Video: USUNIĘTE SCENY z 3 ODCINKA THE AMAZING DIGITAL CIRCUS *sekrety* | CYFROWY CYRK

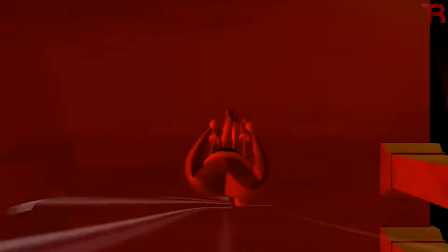Słuchajcie, z cyfrowego cyrku usunięto wiele scen, ciekawostek i sekretów, także jeśli trzeci odcinek Wam się podobał,
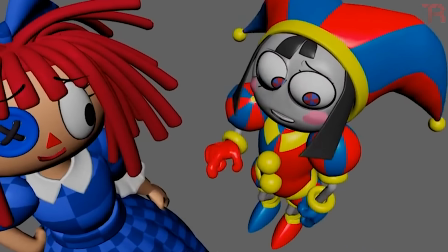to na pewno zaciekawią Was ujęcia, które to finalnie zostały wycięte z G-Little Circus, także oglądajcie uważnie.
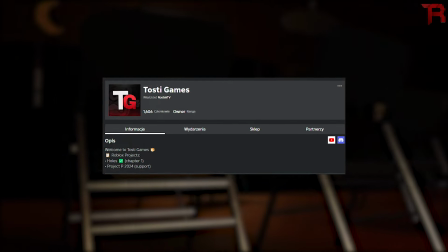I swoją drogą, jak gracie w Robloxa, to zapraszam do naszej grupy Toasty Games, na której to znajdziecie nasze gry Roblox.
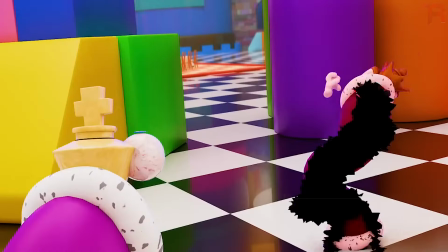Linka znajdziecie w przypiętym komentarzu. A na start zaczynamy od sekretnych scen, które finalnie usunięto i zastąpiono totalnie innymi. Pierwszą taką rzeczą jest potwór. Potwór ten był związany ze scenami, które to miały straszyć naszego Jaxa.
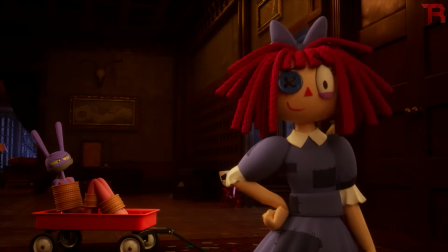Jak wiecie w tym odcinku nasz królik skończył związany przez resztę i za dużo nie miał do roboty.
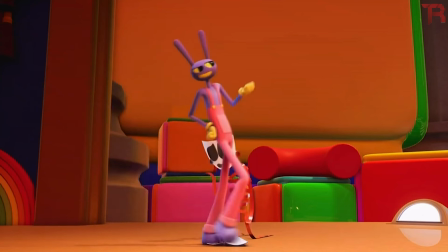Lecz pierwotnie plan był totalnie inny. Otóż czwórcy planowali podręczyć naszego Jaxa różnymi jumpscarami.
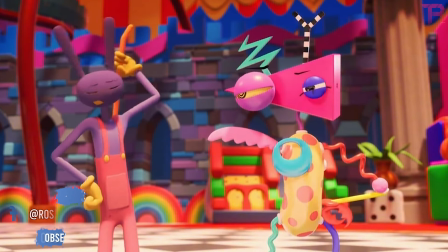Potwory miały go straszyć, a ten miał się strasznie bać.
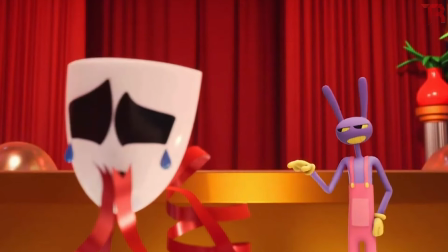Nie tylko miał krzyczeć, ale też z przerażenia miał skończyć na ziemi unieruchomiony, niczym właśnie jak go związano.
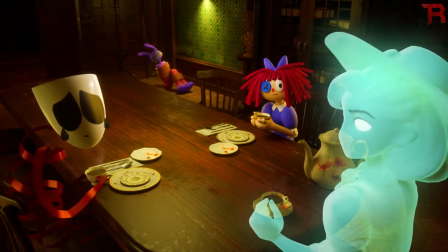Też teoretycznie nie ruszałby się, tylko z innego powodu. W tym temacie też przygotowano takie konceptowe rysunki,
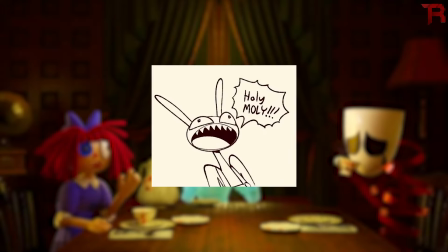między innymi tego jak nasz Jax krzyczy oraz tego jak nasz Jax leży na ziemi przerażony.
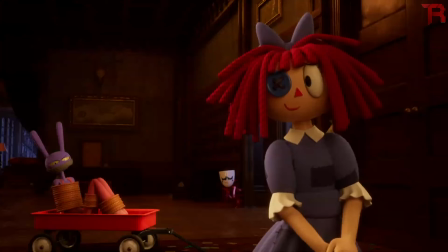Niestety pomysł ten całkowicie usunięto i z braku innych pomysłów postanowiono go po prostu związać tak,
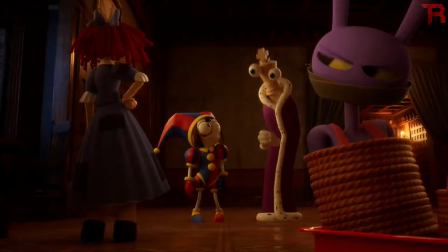żeby ta postać w tym odcinku była, ale za bardzo nic nie robiła.
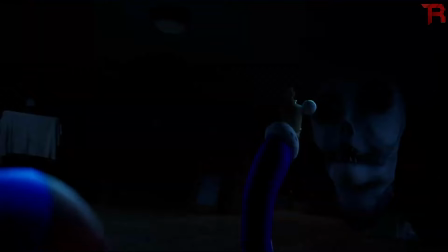Następną minisceną, którą usunięto jest też Anielski Straszak, który to miał testowane miliony krzyków,
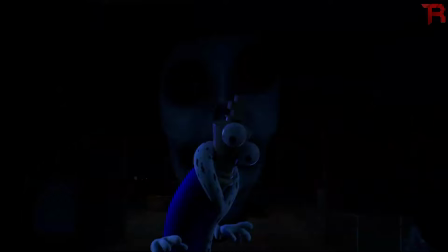a fragment z tych testów został udostępniony i wygląda to dosyć zabawnie, niczym jakby jakiś dziwny pies gdzieś w oddali szczekał,
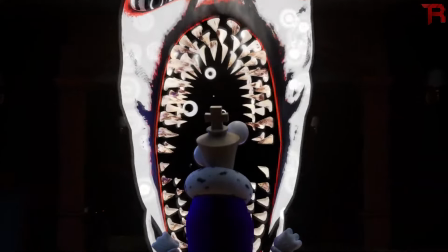zresztą sami zobaczcie.
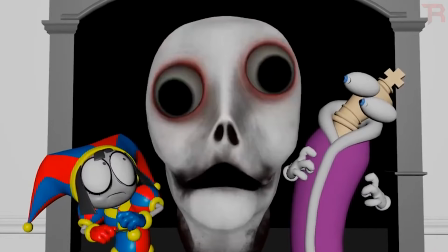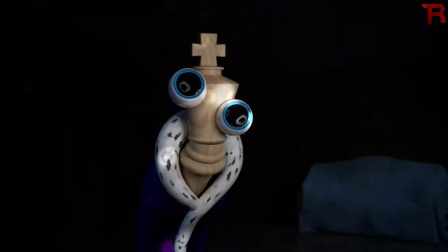idąc dalej mamy naszego potwora który to przestraszył pomni i Kingera.
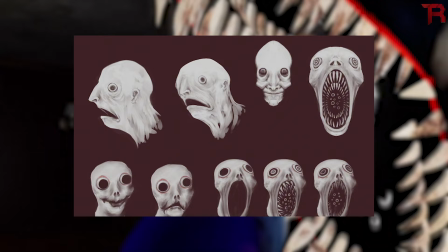W oryginale potwór ten wyglądał inaczej i bardziej przypominał istotę podobną do człowieka
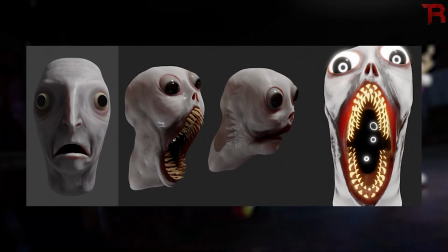co niestety wyszło im zbyt przerażająco i zdecydowano się tego no nie
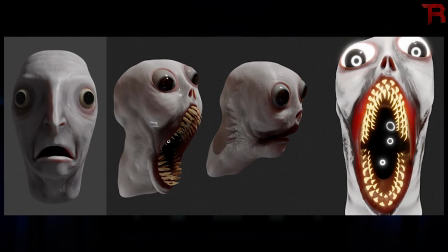animować tutaj możecie zobaczyć jak wyglądał jego finalny projekt postaci z całym ciałem
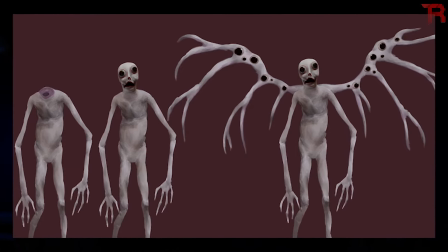i jak to pierwotnie miało wyglądać no i w sumie nic dziwnego że takiego straszaka,
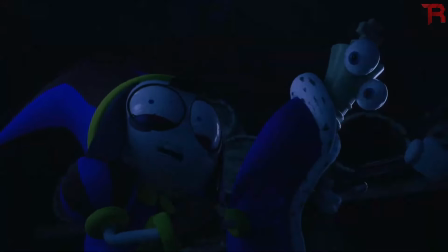takiego potwora zdecydowano się przerobić na istotę bardziej przyjazną dla młodszych i podobną do postaci z na przykład dorsów.
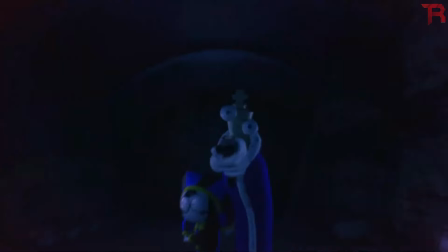Stąd też gracze tej gry mogą tego potwora już kojarzyć,
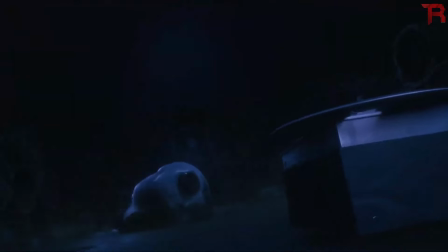podobnie jak inne elementy, które znalazły się w tym odcinku, bo widać tutaj trochę nawiązań.
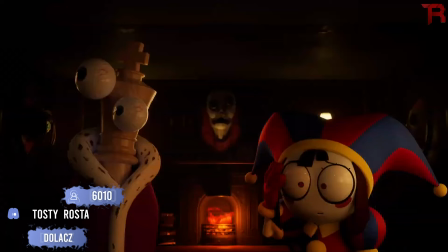No i przejdźmy teraz do trofeów myśliwskich, czyli wypchanych i zdeformowanych głów postaci,
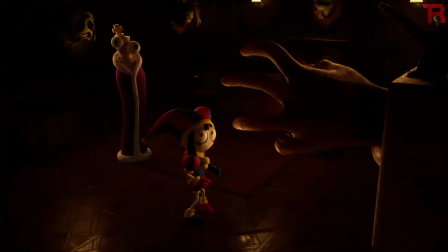które to widzieliśmy podczas przygody w nawiedzonym domu. Otóż chodzi tutaj dokładniej o dłoń, którą to widzieliśmy przez krótką chwilę.
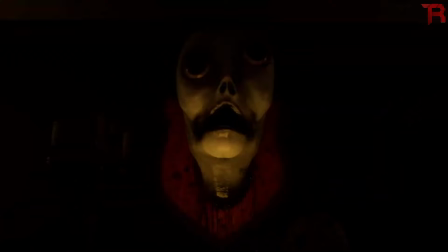Okazuje się, że jej projekt jest bardziej ciekawy niż mogłoby nam się wydawać.
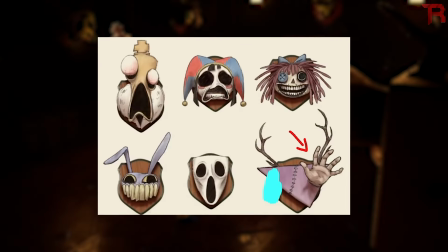Nie tylko w animacji finalnie ta dłoń to była dłoń manekina, a pierwotnie to była prawdziwa ludzka dłoń, więc było jeszcze bardziej przerażająco.
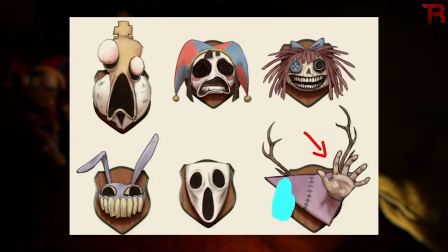To do tego twórczelni projektująca trofea pokazała ich wygląd i okazało się,
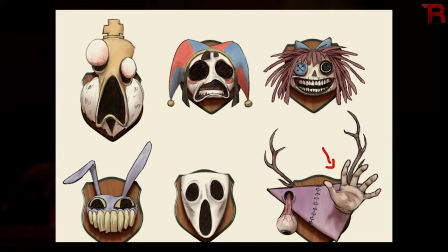że tak naprawdę ta zdeformowana wersja ręki to ogólnie była nasza zubolka,
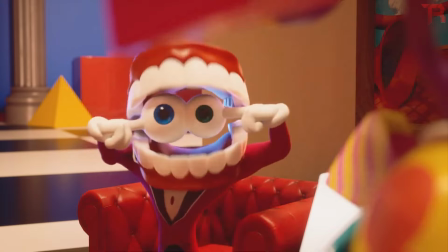która to nie została pokazana w całości, ponieważ stwierdzono, że wyszło to zbyt dziwnie,
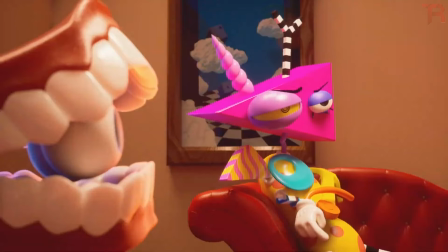zbyt przerażająco i w sumie coś w tym jest. Podobna sytuacja była z naszym duszkiem.
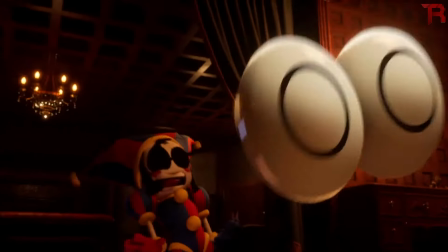Otóż w animacji widzimy go jako takiego uroczego duszka,
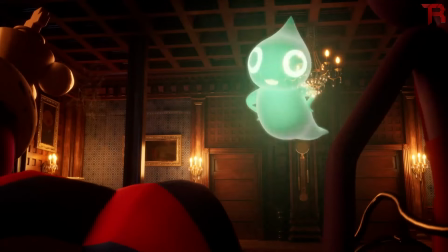lecz pierwotnie jego twarz była bardziej dziwna i można powiedzieć, że wyglądała trochę sztucznie.
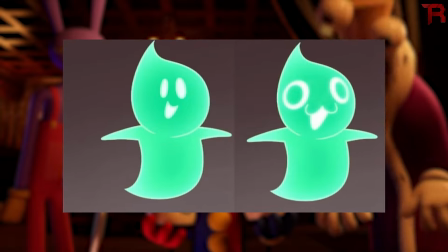Także jest to zmiana na plus, ale dlaczego potwory stały się bardziej przyjazne wyglądowo i dlaczego
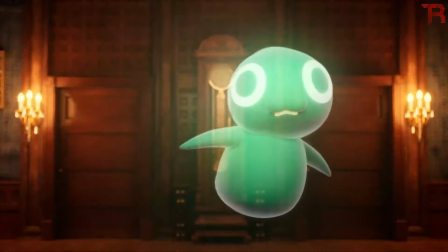jego twarz stała się taka bardziej urocza niż taka normalna.
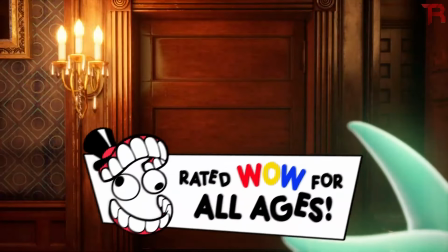Cóż, czwórczyni postaci poinformowała, że pierwotnie myślała, iż odcinek trzeci będzie naprawdę przerażający.
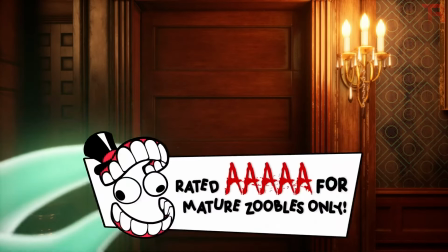Tak też projektowała początkowo postacie i stąd też tyle zmian w postaciach i w tych różnych potworach.